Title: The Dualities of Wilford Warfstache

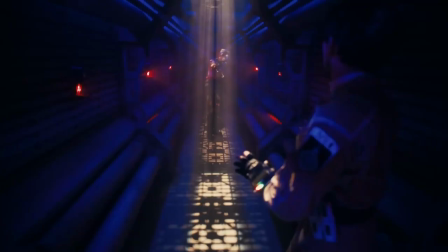And I think that's because there's something about the type of confusion that Markiplier emulates in his work.
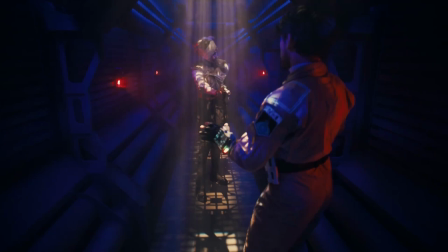You have some idea of what's going on, but you know you're missing key pieces to how the world around you functions,
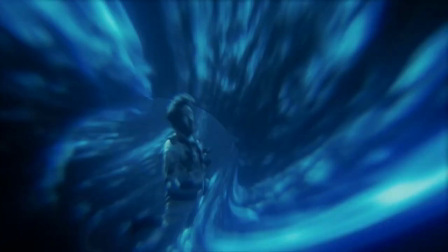and how you're supposed to feel about certain situations, and it leaves this weird tension in your mind that's hard to reconcile.
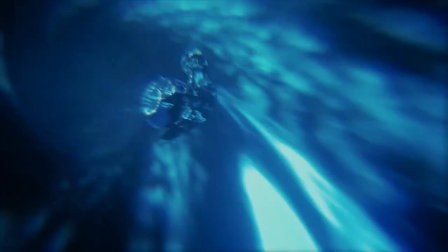I grew up with this tension and confusion in my life, and Mark himself has ADHD,
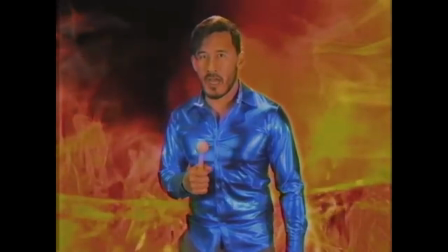so I wouldn't be surprised if it felt familiar and resonated with other folks on the spectrum like me.
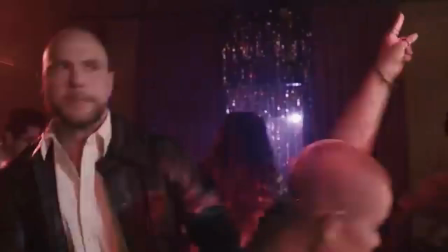It probably does, I think. Please leave a comment if it did, I like validation.
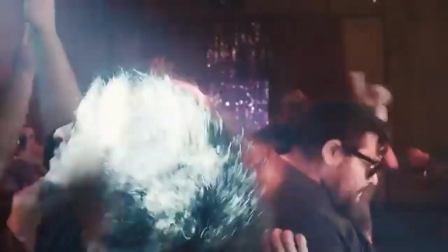Either way, said tension is hard to capture or recreate. Turning the absurdity of the situation up on its own isn't going to inherently get us this result.
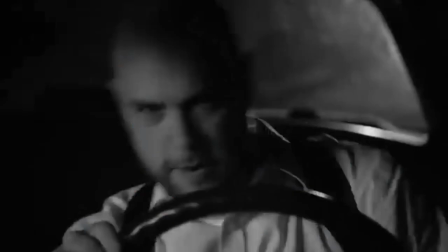Warstache being the focal point works, because we already know that he's capable of messing with the world around him in weird and interesting ways.
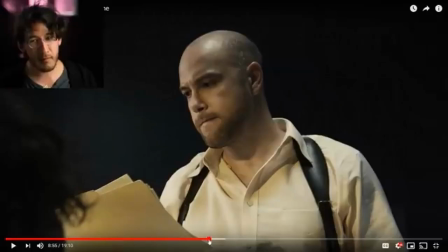It also helps to have the no-nonsense straight man as our foil and perspective character. One important thing is one of these names surprises him. If he's been looking at these things forever and ever and ever, why would one of these names surprise him?
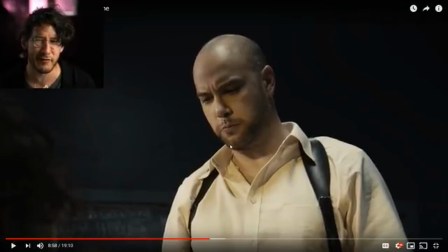Why would one of them surprise him like he's reading it for the first time?
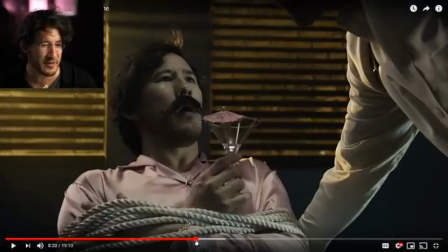Like, he's, like, this speech, he's been waiting, he's been waiting for it, like, you could see it in him.
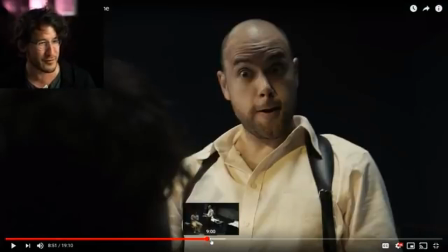Ooooooh, I'm gonna get you! Like, this is his time, like, his, oh, all this, look at all this evidence, look at all, just look at the evidence.
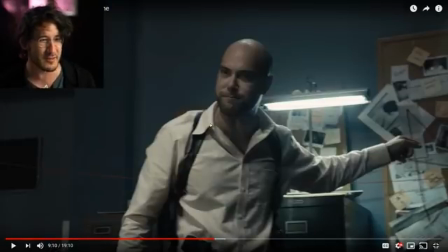He's, ooooh, you gotta look at the evidence! It's just like, and then, like, but one name doesn't ring true, like, that's just a little clue that I wanted in there.
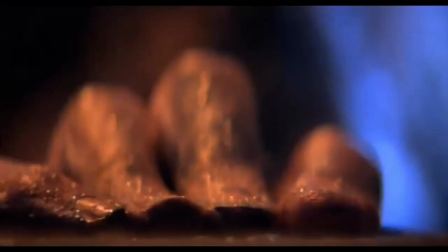Some of the best horror films out there will not show the monster or main villain for quite some time,
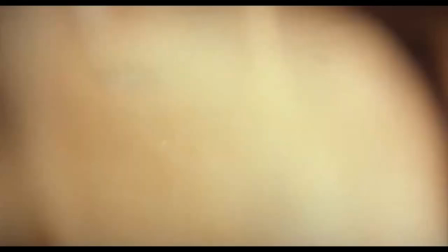as this creates tension in that the characters don't know how the monster operates or what weaknesses they have,
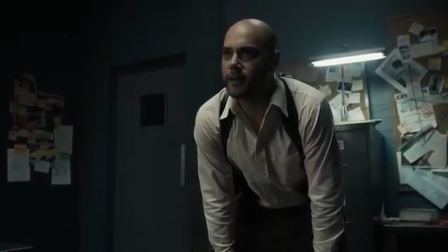thus leaving them defenseless, uncertain, and fearful. Abe's horrified reactions, as weirder and weirder things happen, is another key part to why the absurdism works.
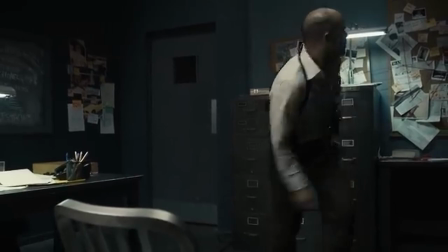Because to him, he's dealing with a monster with powers beyond his comprehension,
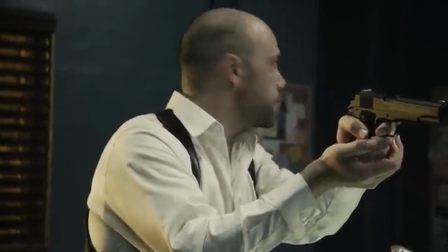and the less he understands about Warpstache, the less he understands of his own universe, the more terrified he becomes.
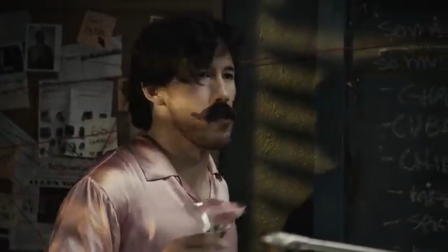How the hell do you keep doing that?!
This confusion and tension escalates, up until he's faced with something so absurd, so reality-bending,
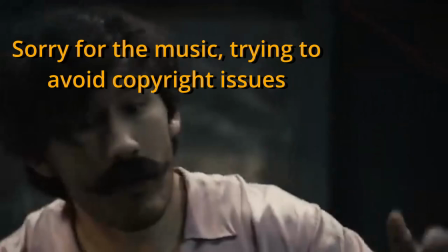that it shatters his entire worldview, sending us into disturbing territory not unlike what you get in Soma.
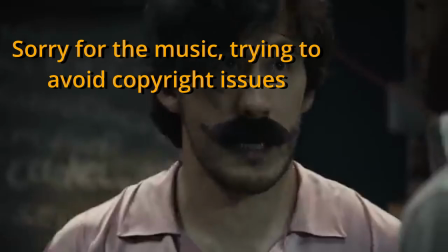What would you say our closest encounter was, before this very moment right here?
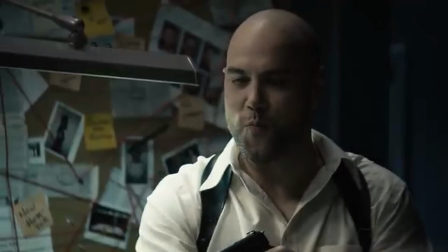That's easy. It was when we-
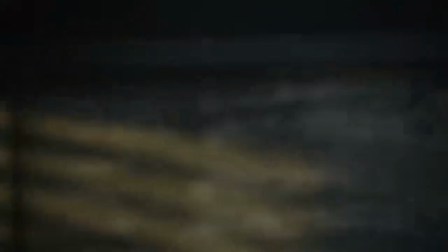When- We, uh- You- That's when you- You fled the country to, uh,
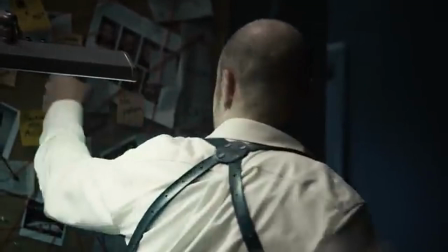um, all right, all right, yeah, you were off the radar for three years, but I got a hot tip.
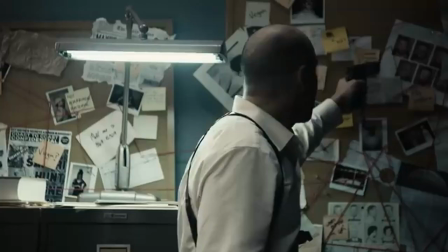You shacked up in, uh, in, um, uh,
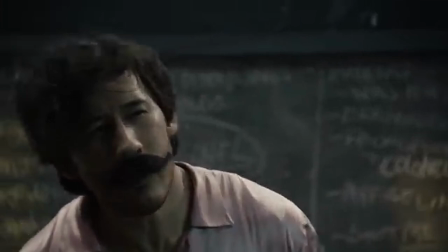you shacked up- At this point, we've been shown enough cliches of the noir trope, along with other tropes and weird oddities, for us to finally pick up what's going on. that Abe,
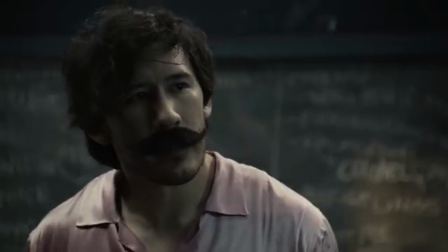a fictional character, is having his story completely derailed by Worfstache, and is struggling to see the world beyond his role as a detective.
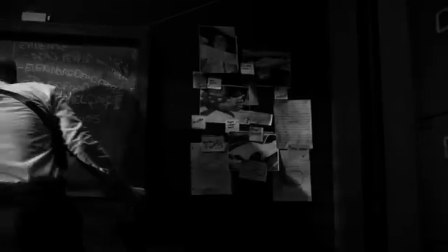He doesn't remember the details of what year things happened where, because the details don't exist.
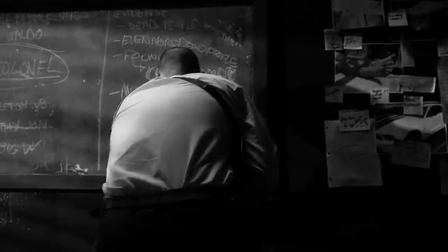All that exists is what directly serves the story, but he can't piece that together from where he is.
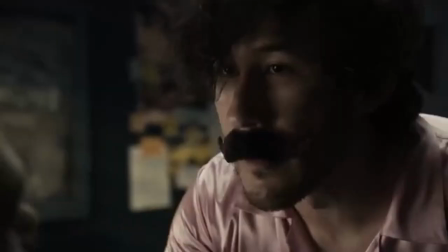He's not aware that there's a fourth wall. There is an odd tragedy in this, but Worfstache has an answer to this tragedy that's similar to how he handled his own.
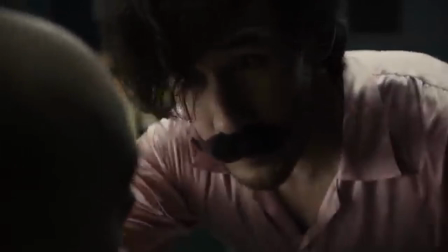It was a bit of shock for me too, but I think the stress is getting to you a little bit. You need to unwind.
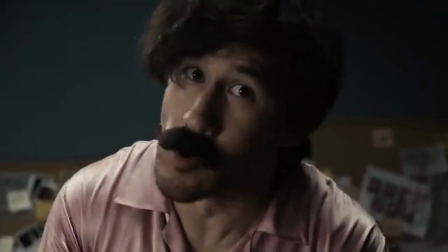You're a freshly born fawn trying to find your legs in a world that doesn't make sense.
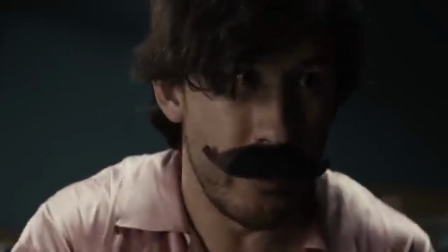Let's forget about all the chasing and the killing and the shooty shooty bang bang.
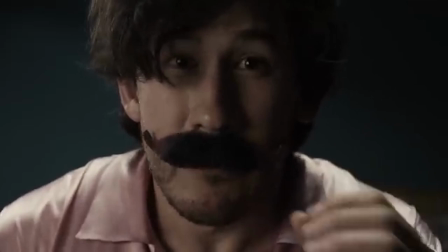God, you're a murderer.
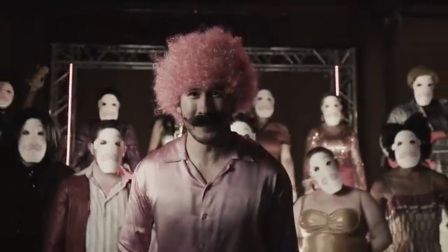And just for tonight, why don't we have a little fun?
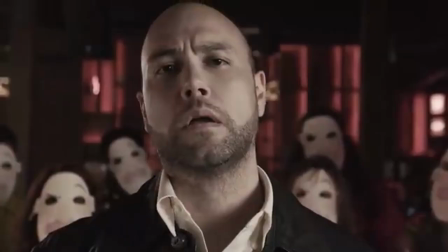This video ends in a more lighthearted way than Who Killed Markiplier,
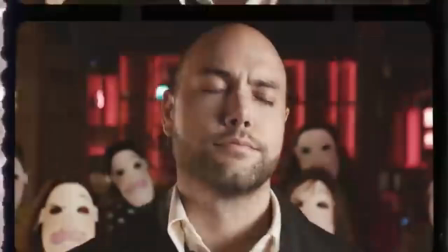and shows us how Worfstache embraces the chaotic nature of his life and just runs with it, and learns to appreciate it where he can.
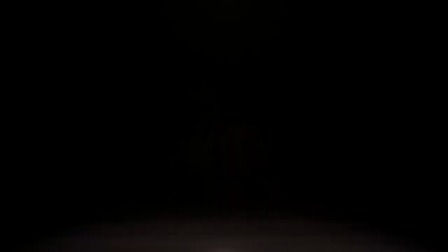None of this makes any sense. That's the beauty of it.
This isn't the last we see of the tragic nature of his character.
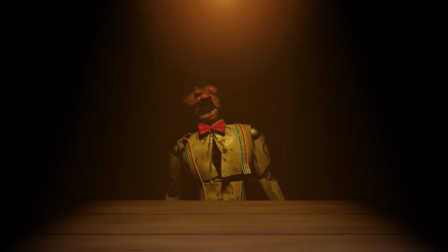Well, that's terrifying.